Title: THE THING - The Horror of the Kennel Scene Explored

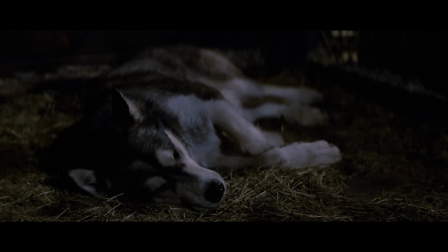The sense of impending doom for these poor little guys is quite unbearable and feels all
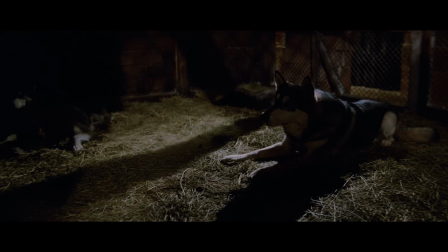the more tragic that they are now locked up with this unknown threat and have nowhere to run.
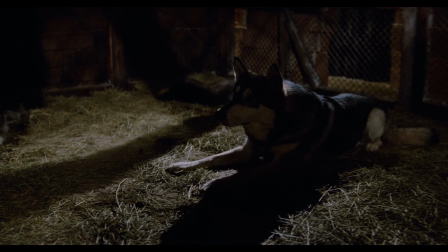Just before the situation dials up to 11 in what may be one of cinema's most explosively shocking and grotesque horror sequences ever,
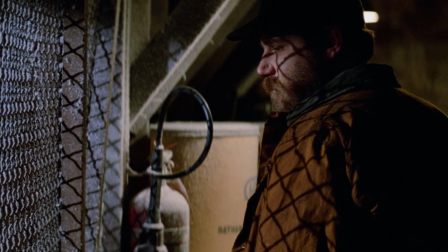Clark, right before leaving, stops to look back at the new family member with a shred of hesitation and uncertainty in his eyes.
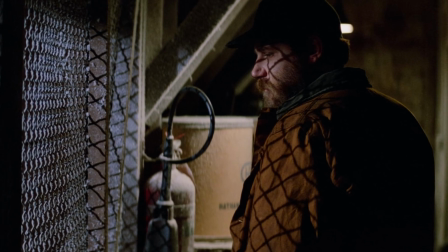This fleeting glance is just enough to make the tension and suspense increasingly more palpable for the audience,
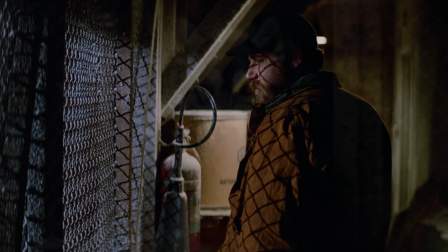creating a real sense of terror and trepidation for things to come. I do love how this scene relentlessly continues in its pursuit of
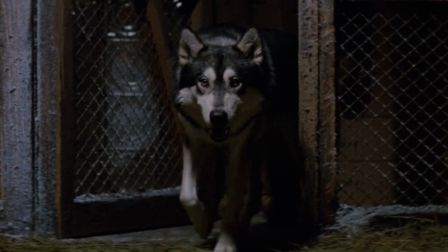escalating anxiety without switching to simultaneous events in the common room with the other residents.
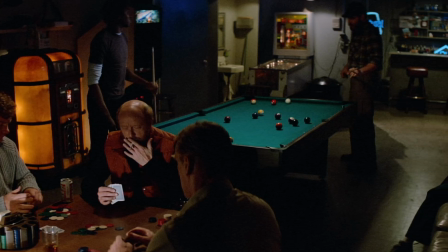It locks us in for the ride with almost pure indifference to our feelings as we begin to witness the full
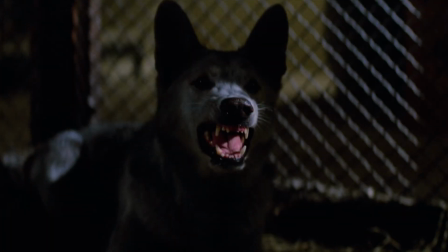capabilities and survival mechanisms of this alien entity in a most profound and astonishing way.
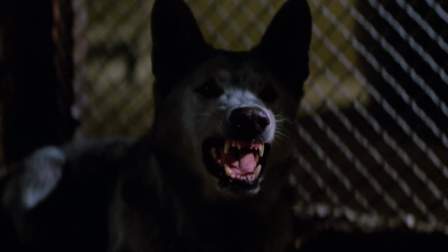The newly introduced canine, as we are about to find out, well, he doesn't like to play nice, and suddenly the whole atmosphere in the kennel rapidly shifts
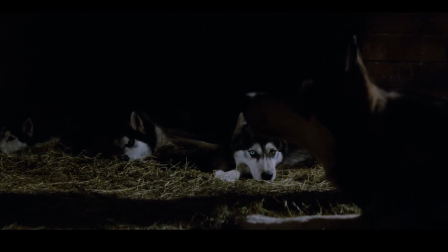as we begin to hear the creature start to produce these disturbingly long and deliberate
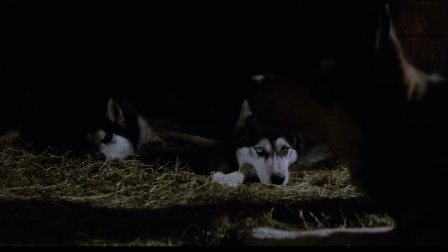breathing sounds that probably just start as a low-level annoyance for our friend here.
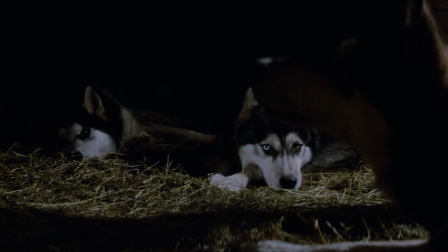We've all been there. Hearing someone else snore is enough to irritate the best of us and keep one awake at night.
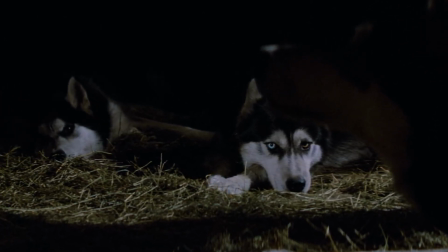But with what is about to happen,
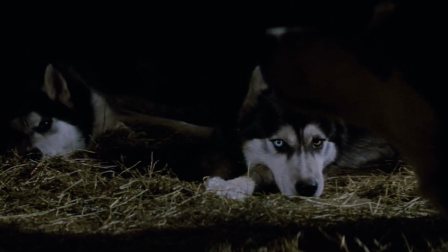I can only assume that this minor grievance for our nameless buddy quickly escalates to thoughts of, I did not sign up for this shit.
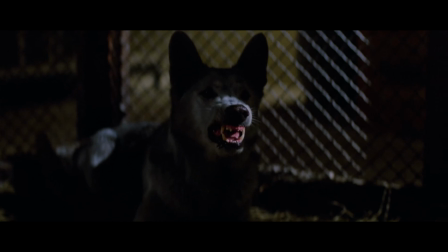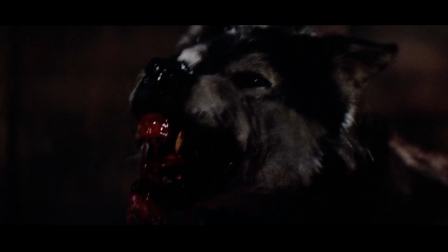The transformation from blending in and concealment to extreme hostility happens instantly as we now
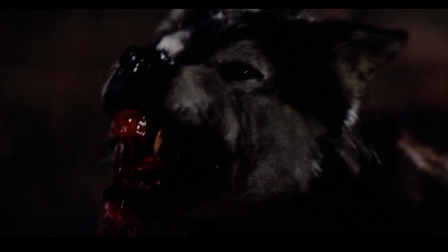become privy to a horrifyingly intimate ritual this creature has more than likely performed countless times over millennia,
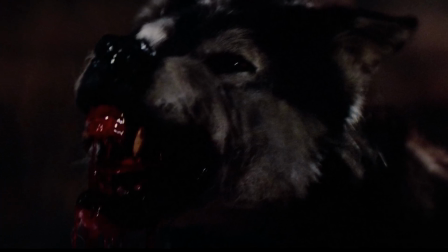and in the process has no doubt catalogued the DNA from numerous life forms across an ocean of stars.
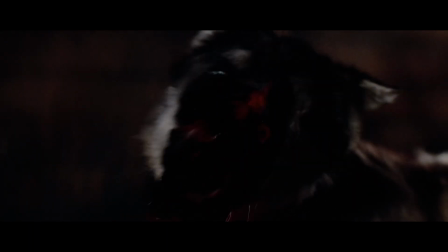Not that any of this matters to these poor fellows,
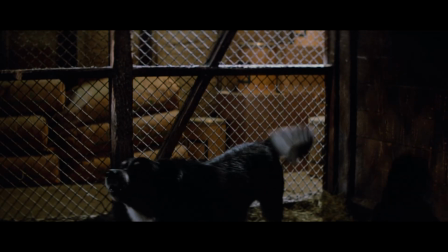as all they can do in the face of such overwhelming aggression and torture is howl for help and agonisingly bite their way through the metal cage wire to safety.
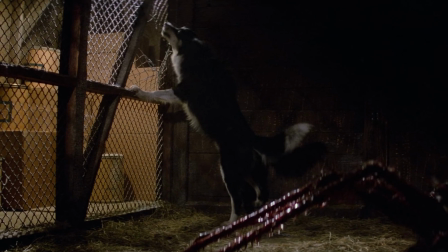Once again, it cannot be overstated how remarkable all of the performances are from these dogs,
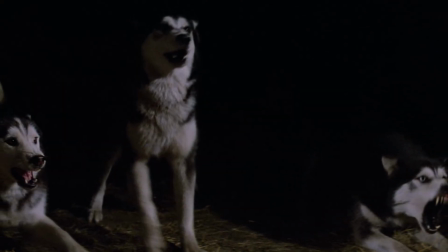as they demonstrate genuine primal reactions of fear in response to such a ferocious and unstoppable adversary.
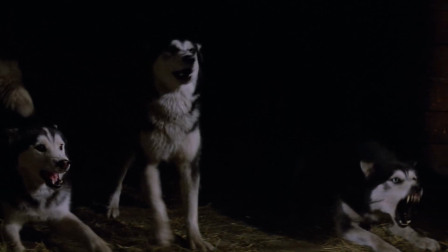With the limitations of what could be done at the time with practical special effects,
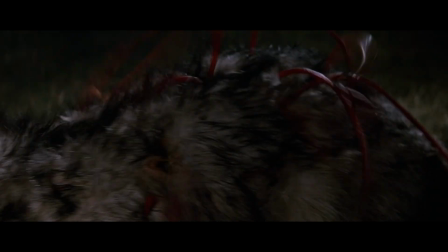they were still able to achieve such a phenomenal level of authenticity in every piece and component, both liquid and solid,
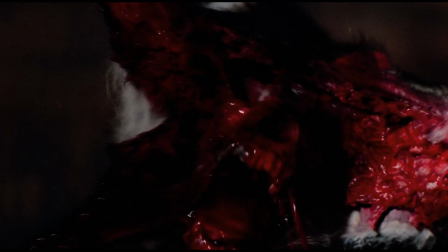that we see on display. The over-the-top tearing of flesh revealing parts of diverse but unnatural-looking anatomy and protruding
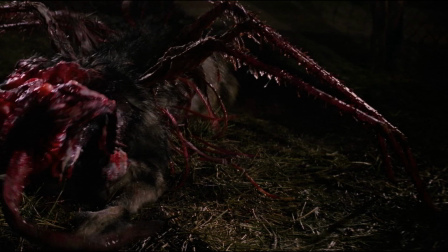limbs that seem to belong to some foreign arachnid style of biology should normally not work as well as it does in this film.
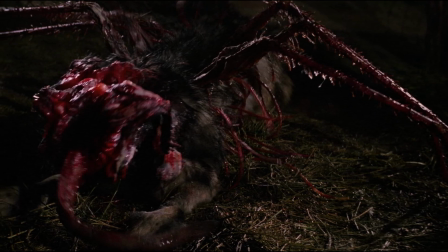However, not once in any part of the creature effects and transformation
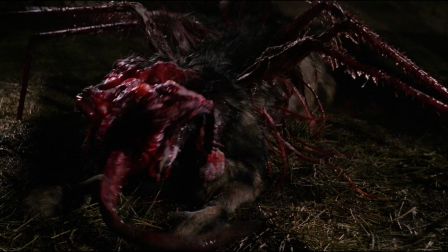sequences in The Thing did I ever feel my suspension of disbelief had wavered.
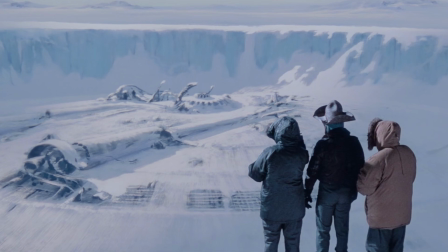Even when I watch it today, I feel a great sense of reverence and awe as I stare wide-eyed and teeth clenched
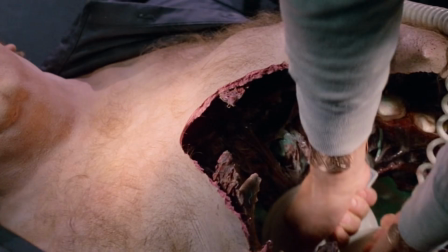in total disbelief at the spectacular practical effects that are achieved so well.
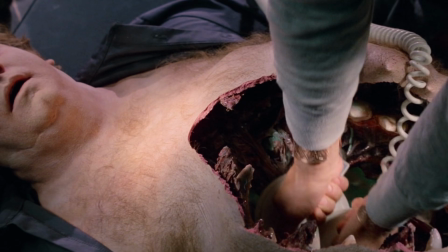These methods were so innovative and masterfully produced to stand the test of time that they may just exceed the brilliance,
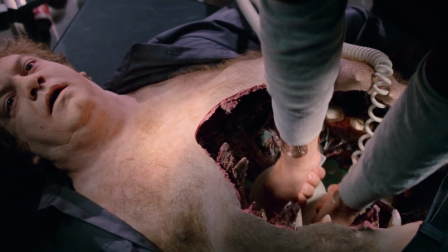cleverness and genius of the script itself.
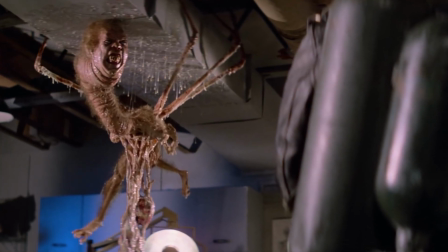And that's saying something, as The Thing is also best known for its firm grip and superiority of injecting high levels of
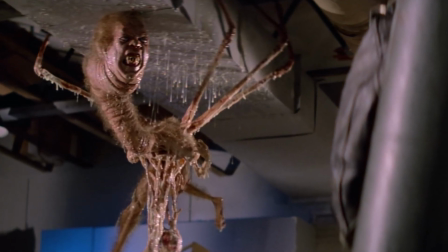mystery and paranoia into an already frightening setting with fantastically realistic and interesting characters properly fleshed out.
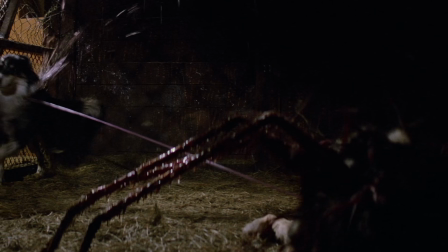For many of the slimy discharge and liquid jet effects, we see them being applied on both real and phony dogs for different applications.
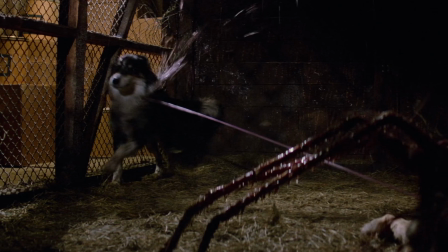The main ingredient used to produce the desired consistency was actually something called carbapor, which is used in the creation of Twinkies, believe it or not.